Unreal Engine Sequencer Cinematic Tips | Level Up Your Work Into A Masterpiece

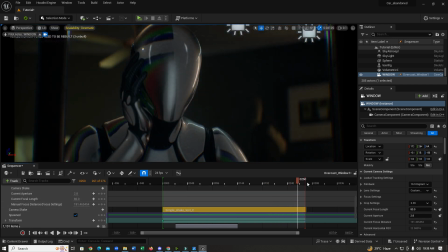13:52 So let's just tone it down. So what we can do is
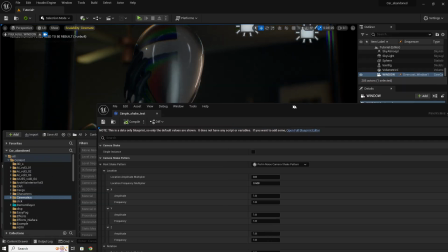13:59 just go to our camera shake and dial down our amplitude just a little bit,
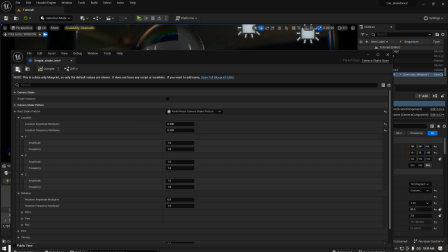14:07 and dial our frequency as well, and let's see what this gives us.
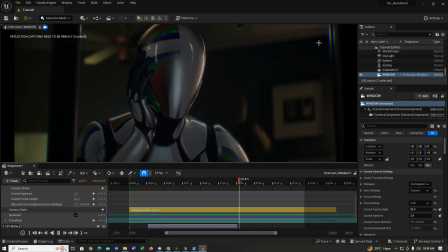14:15 The shake is still there, but it's much more subtle, and this looks more believable now. This is like the subtle movement that you get when you're moving a camera.
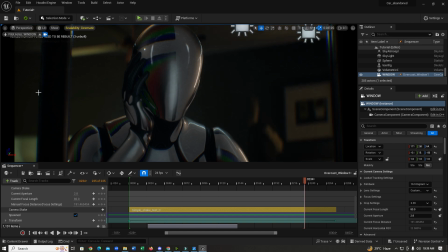14:32 So this can add a touch of realism to your scenes. Okay, let's move on to our next step,
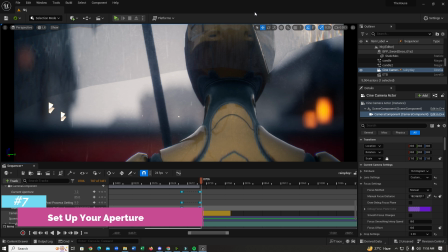14:39 which is setting up your aperture to get more foreground and background separation. And for this, I'm going to be switching up our scene so I can demonstrate this to you guys better.
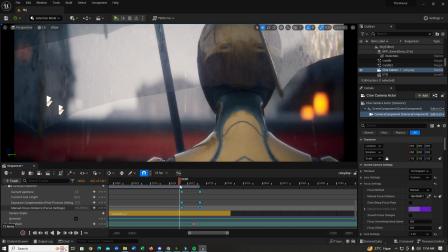14:56 Alright, as you can see, I have a scene prepared with the camera in here of keyframe different apertures so you guys can see.
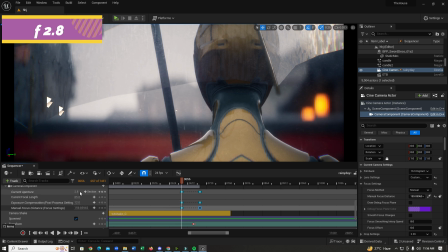15:11 So in this frame, the aperture is set to 2.8,
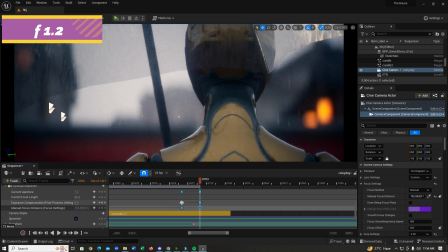15:18 and in this frame the aperture is set to 1.2. You guys can see the difference between the 2 frames.
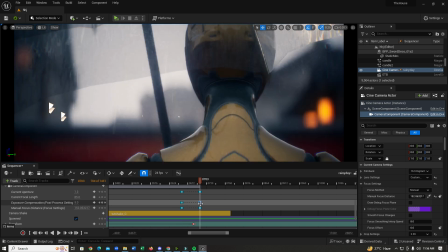15:27 You can see how shallow the depth of field becomes if I decrease down the aperture.
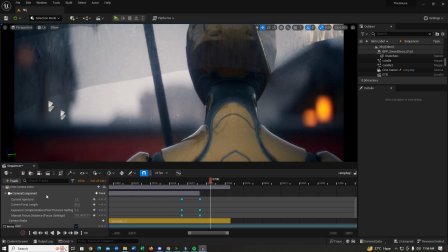15:36 Before you can adjust your aperture, you just have to keep a few things in mind.
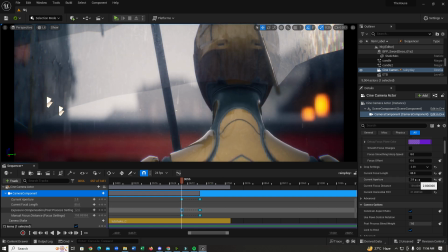15:43 If I go over here and decrease my aperture,
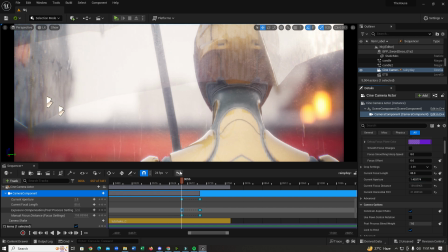15:50 you're gonna notice our scene gets quite bright. So how do we fix that? We're going to have to go back to our exposure and manually dial it in until it looks okay.
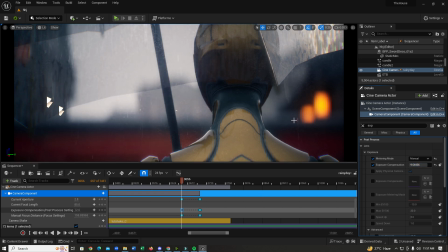16:04 Yeah, something like this looks okay. So this is how you would change the aperture. Now you might ask, why is the exposure, or why is there more light when I change the aperture?
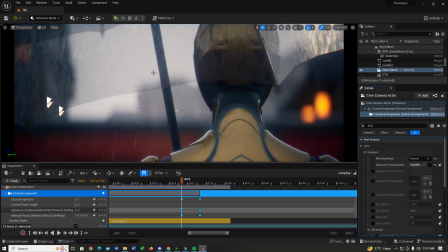16:17 So in physical cameras, what aperture does is it means how much light the sensor is going to get. So a lower aperture means more light is going to hit the sensor,
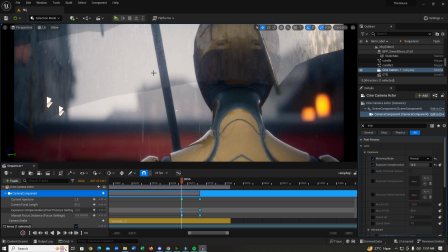16:32 therefore it's going to create a better bokeh effect, and it is going to create more background and foreground separation. And when you open up the lens to let more light in, the image is going to get overexposed, so we need to compensate for that.
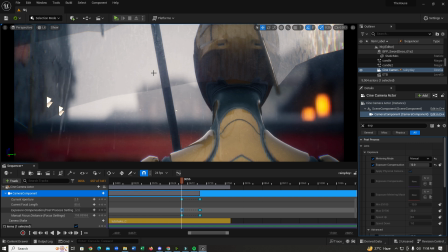16:46 And same goes for the other way around. If you increase the aperture, the amount of light that gets into the sensor is very small, so the whole scene gets darker and your depth of field gets wider as well. And you can use this trick to do hero shots.
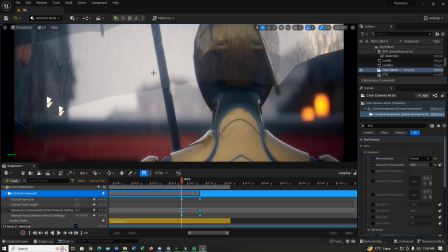17:06 Like in this one, I'm just portraying one character, so I can dial down the aperture and get the background and foreground separation more to emphasize on the character and the mood of the scene. So this is how you could
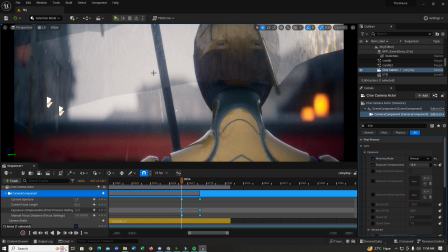17:20 make something like, make a conversation when you're focusing on a character.
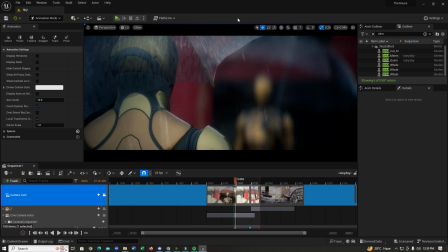17:26 So this is good for that. So let's move on to the final step. So this is the rule of 180 degrees.
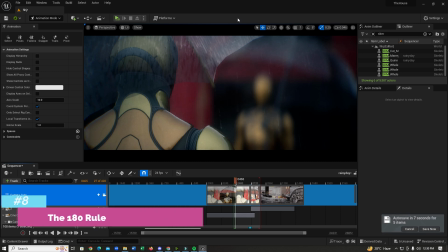17:34 So whenever you're filming a conversation, the camera should not go past the 180 degree mark.
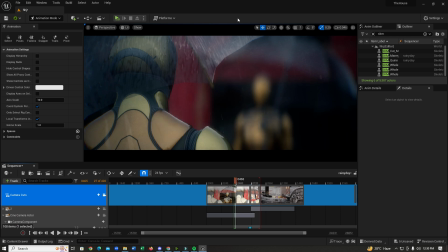17:44 So what do I mean by this? So I'm just going to show you guys an example of how this looks.
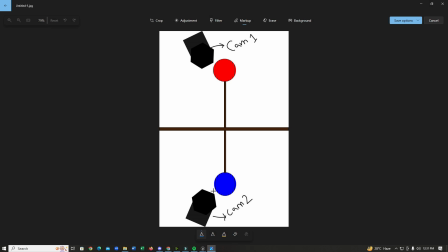17:54 So as you guys can see, there are 2 cameras here.